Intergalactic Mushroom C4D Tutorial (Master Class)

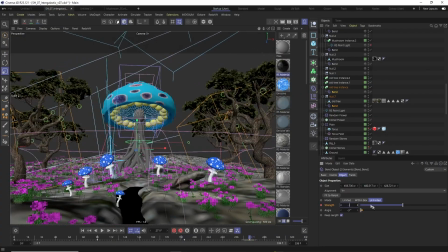(57:31)
And I put the bend deformers also on the trees, so they're kind of slowly being gravitating towards the main mushroom.
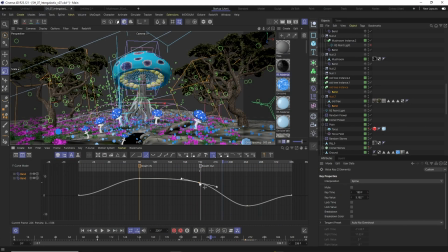(57:39)
So just adjusting all those different details. And also what was not working in my test animation was the camera, because the camera was not looping properly. I was using the vibrate tech, and vibrate tech doesn't loop.
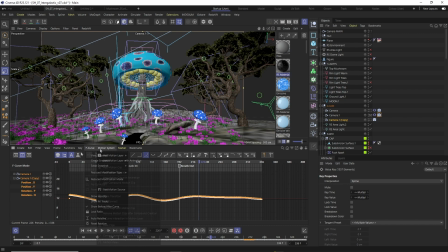(57:56)
We would have to use a signal from Grayscale Gorilla. So what I did, I actually bake my vibrate tech, and then I reduce the keyframes to kind of get just few keyframes instead of being keyframe on every frame.
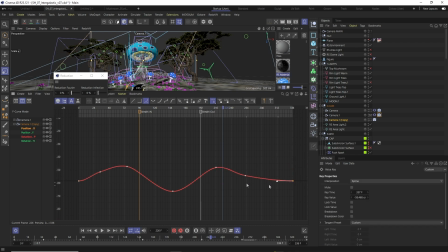(58:09)
So you can keep the curve, but it's really simplify, and then it's really easy to change it and make sure that the last frame and the first frame, they have the same value and the tangents going in the same direction. So if you do it this way, you can make sure that you have a random
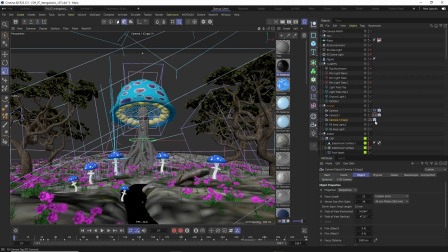(58:29)
movement on the camera, which you can probably in this case even animate it by hand, but I just wanted to have it random,
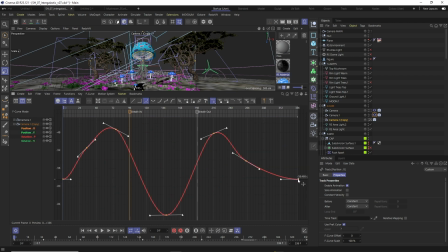(58:35)
and I wanted to be sure it's looping, so I just loop it manually by baking it.
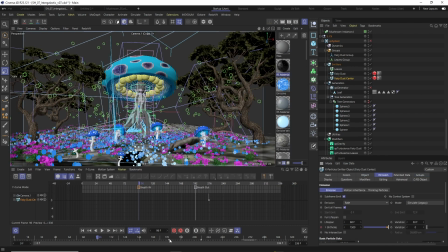(58:44)
Then there is some last adjustments on one more particle system, which is just under the mushroom,
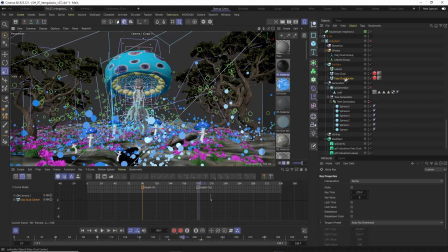(58:51)
which is just direct sucking stuff in and just going back, because I was feeling there's not enough details around the mushroom,
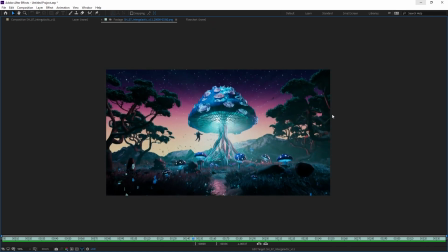(58:59)
some particles. And here you can see the render we're getting when all the effects are working together.
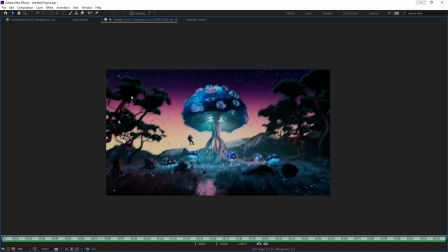(59:07)
We have animated mushroom, we've animated leaves, and everything is just kind of breathing in and out.
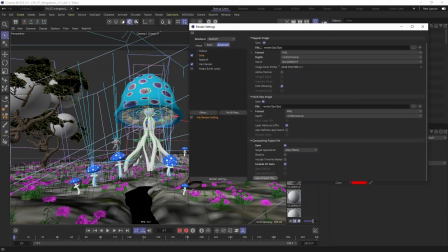(59:13)
So then I was just wanted to make sure that I also exported the external tag from the center of the mushroom.
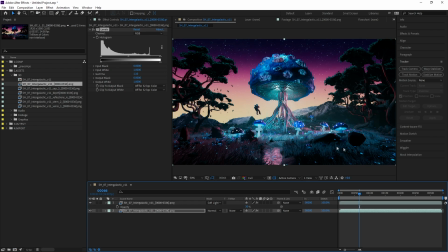(59:19)
And now we're diving into After Effects. In After Effects, I just make the render a bit softer with soft light and blurring this layer.
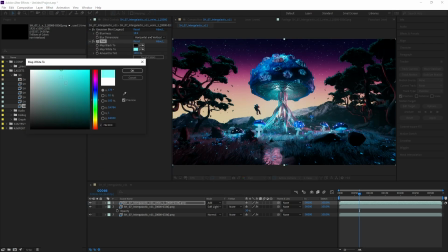(59:28)
I render multiple different channels. So I render the glow on the veins, which are glowing on the mushroom.
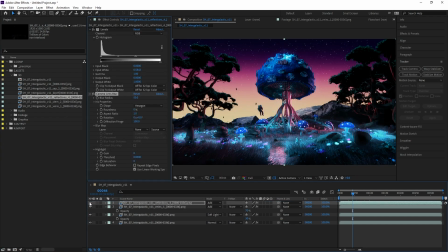(59:36)
I also exported this reflection channel, which is reflecting on the light torus on the leaves. So that I use really blurry, and I could change the color and just give this kind of nice glow around this light coming through the forest,
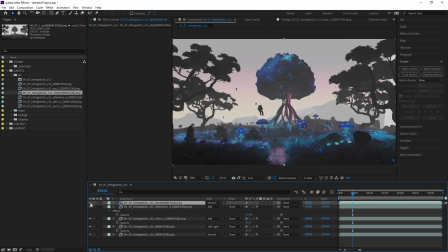(59:52)
which was working quite nice.
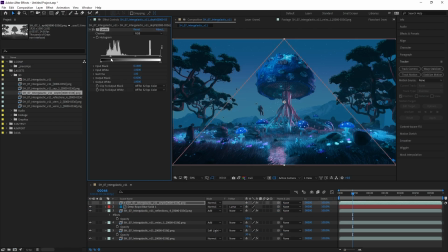(59:54)
Over the arms I use the depth channel for various reasons, of either like simulating the volumetric, like the depth
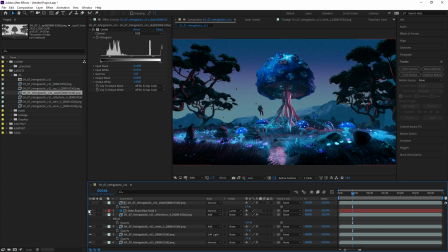(60:03)
in the like fading away towards the darkness, or like towards the background,
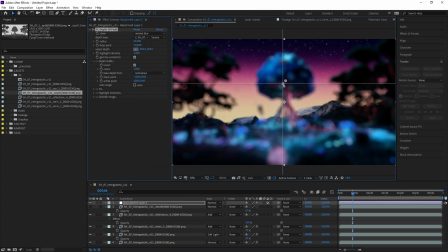(60:08)
but it doesn't work well in this case because it's like overgrading the stuff and it bringing like the main color on the background. And also for depth of field, but depth of field in this case, because it's wide lens, it makes it look like miniature.
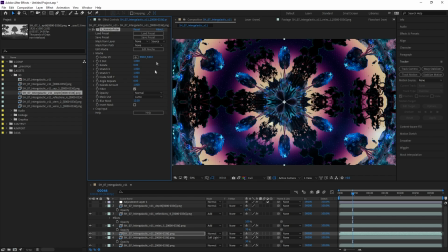(60:21)
If you really use depth of field, everything is really blurry in the background, so I decided to skip it.
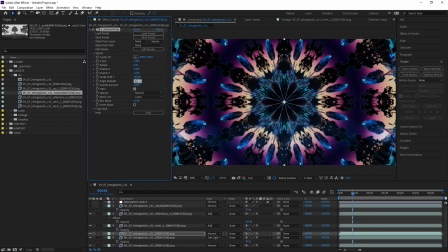(60:26)
And I added one more effect. I took the main render, the beauty channel,
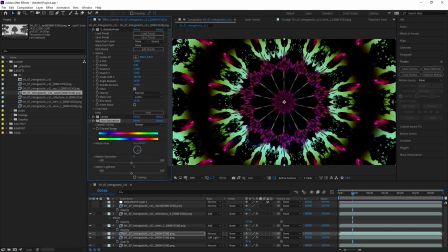(60:31)
and I just used the kaleidoscope, and I wanted to make some kind of trippy effect, or like the energy, or some kind of like something, some fractal around the mushroom.
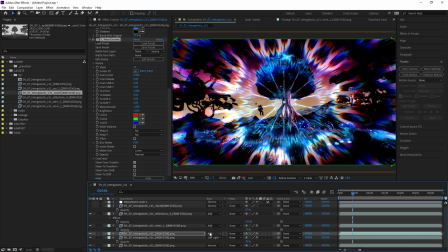(60:41)
And this fractal would normally be static, not static, but be like centered on the screen.
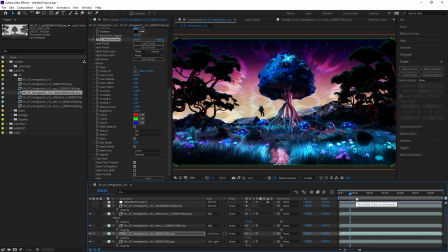(60:46)
So I will just first trying to define the effect, playing with the glow, with chroma, trying to find what works. I make sure I'm exporting the external tag from Cinema 4D, and then I was able to bring the C4D.
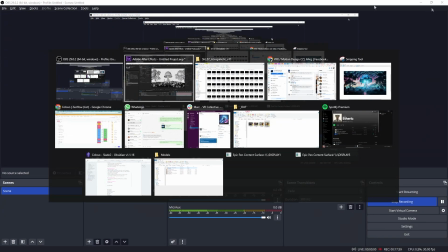(61:01)
If you do it with Cineware and you extract the data, it was actually not giving me the
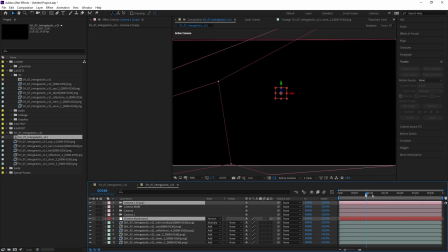(61:09)
external tag I needed, which is kind of annoying.
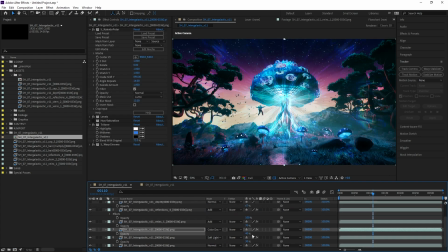(61:11)
So I went through the old way, and the old way is just importing AT file, and then you get the camera and you get all the different details you need.
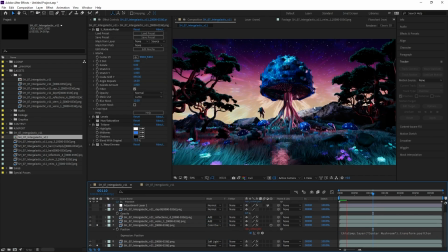(61:18)
So then I just imported camera, I import this center mushroom external tag, and I align it to make sure I'm keeping in the center.